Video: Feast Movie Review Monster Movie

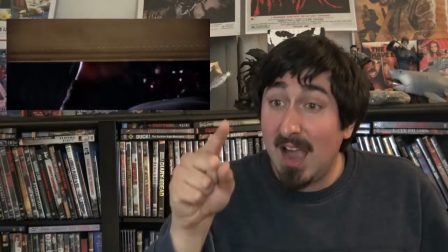252s
That just happened. We've barely even started this movie, and the guy that we were so sure was going to be the hero is killed off.
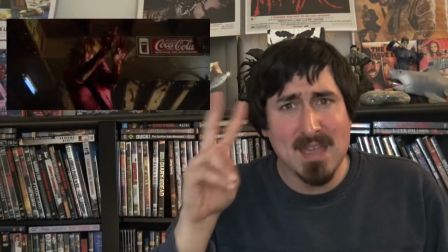261s
He's been on screen for less than two minutes, and he gets his head ripped off.
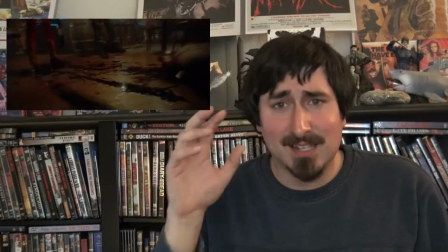266s
Don't worry, his wife comes in to take the role of badass,
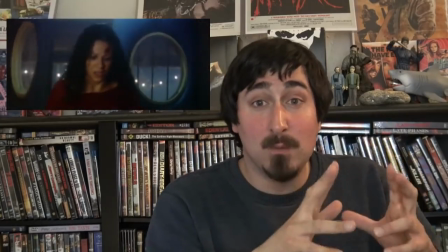269s
but it doesn't matter, because after that moment, we know that anybody could die in this movie.
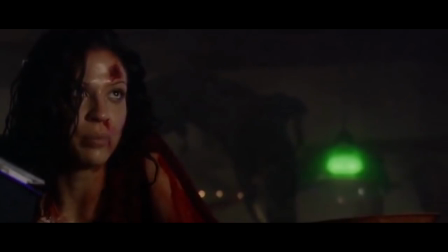277s Fear me.
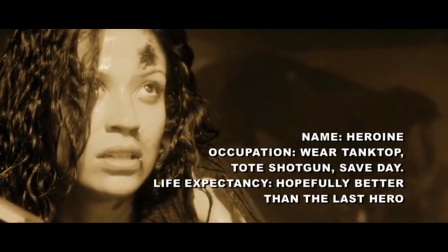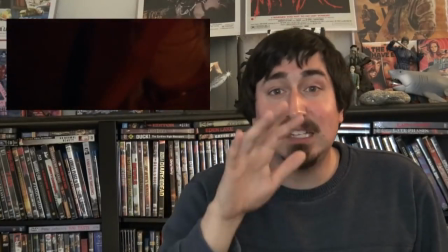283s
There are people in this movie that you do not expect to die, and they kill them off.
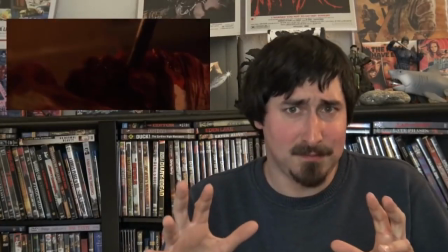288s
It creates the perfect atmosphere of nobody's safe. The movie does suffer from a case of asshole characters.
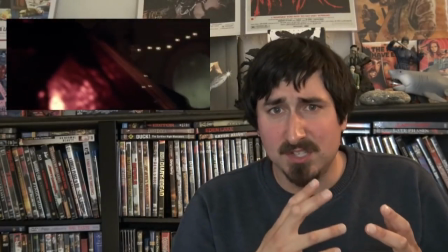295s
There are people in this movie who are dicks just for the sake of being dicks, and you're waiting for them to get killed.
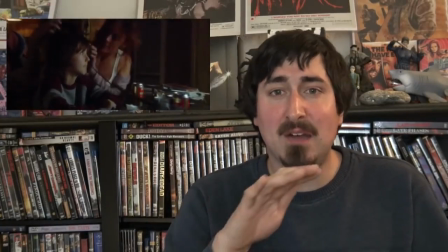302s
Luckily, most of the characters are likable, so you have someone to root for. We gotta talk about the gore.
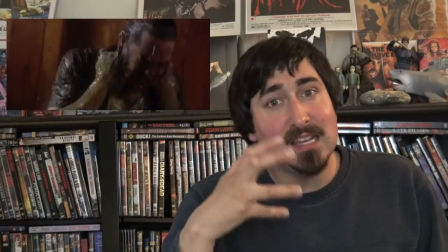308s
The splatter in Feast has that Evil Dead 2 quality to it.
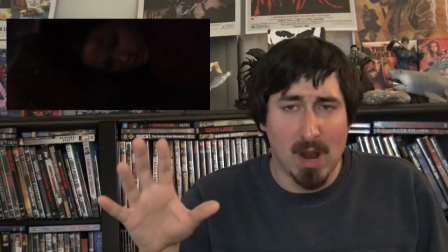312s
Slime and blood get sprayed everywhere. Over everything and everyone.
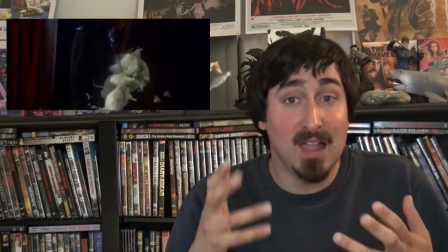323s
It gets so gratuitous at times that you can't help but laugh. It's the right amount of over-the-top gore.
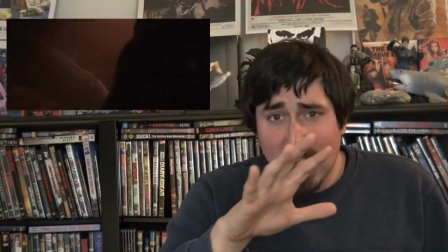330s
The monsters never just kill someone. All the deaths are bloody. No one is allowed to die normally.
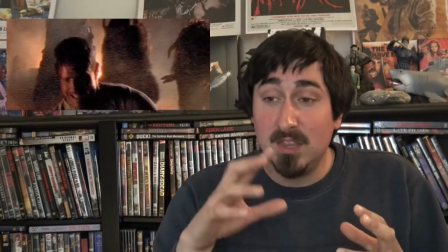337s
I love the monsters. Their design and their mannerisms. These are some of the most vicious creatures I've seen in horror.
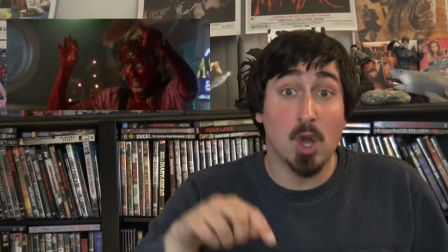344s
And not just because they're deadly. They're also horny. These monsters will do one of three things.
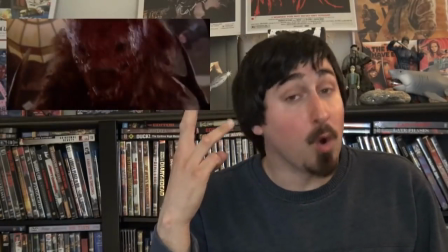351s
Kill you. Fuck you, then kill you. Or kill you, then fuck you. They're like food that moves.
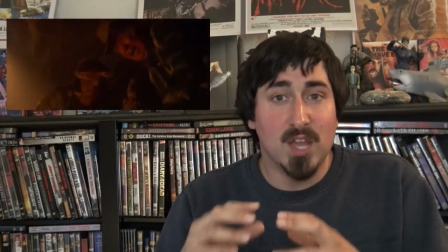359s
As great as the monster scenes are, they do suffer from one big problem.
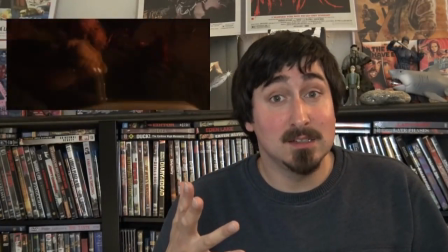365s
For me, at least. See if you can spot it.
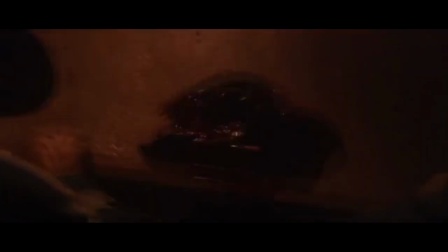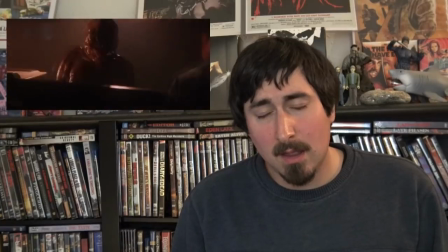376s
Shaky cam. I don't like shaky cam.
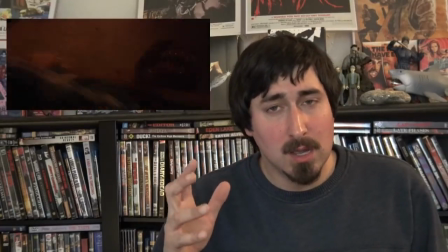381s
There are times where it can work, but for the most part, it's annoying.
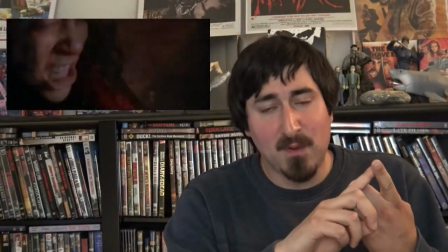388s
I get why directors use it, either to help hide cheap effects or to make the scene seem more chaotic.
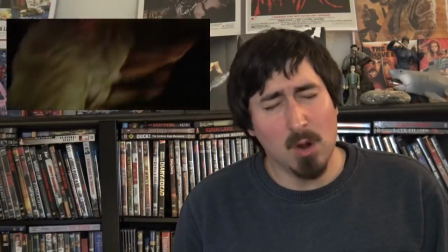396s
But you don't need that.
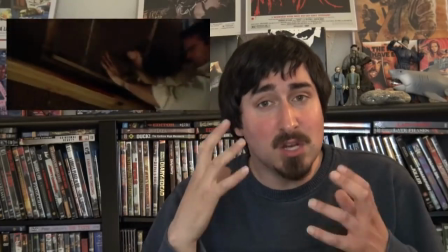398s
The effects in Feast are really good, and you don't need this to make the scene more chaotic.
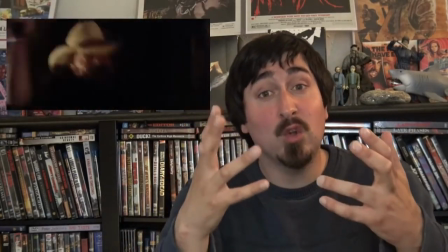406s
It's chaotic enough. Just let the natural chaos of the situation take over the scene.
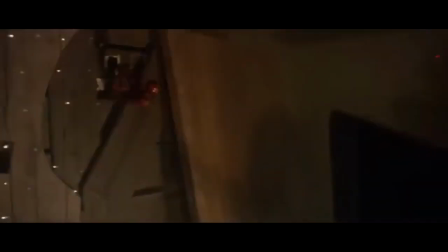What if I did my reviews like this? Annoying, isn't it?
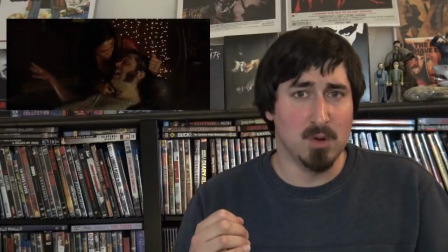429s
Keep the camera still. Other than that, it's a good monster movie. If you're looking for a simple, bloody horror flick?
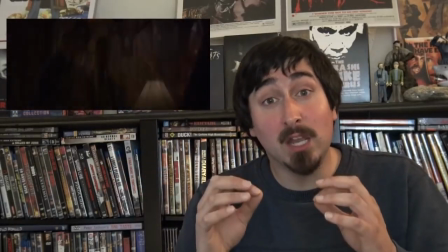437s
This is a fun one. Now, for my next video, I'm going to be talking about another horror movie that came out post-2000.
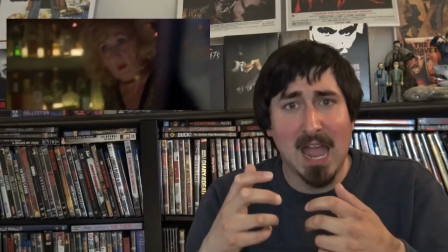445s
It's very similar to Feast, a group of people trapped in a house with monsters trying to kill them and a lot of bloodshed.
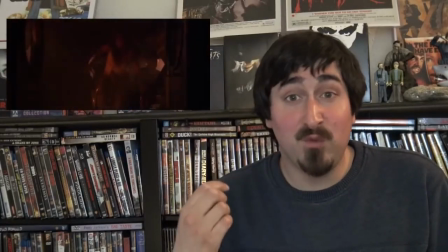453s
It makes for a good double feature with Feast, so I wanted to talk about it next.
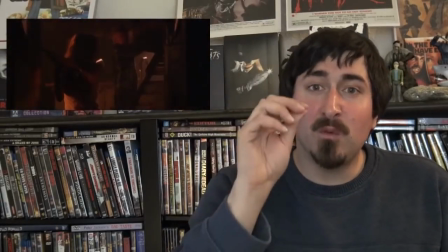458s
Stay tuned. Now let me ask you, What's your favorite gory monster movie? The bloodier the better. This is your buddy Justin here to remind you that the grindhouse will never die Great now. I gotta board up the doors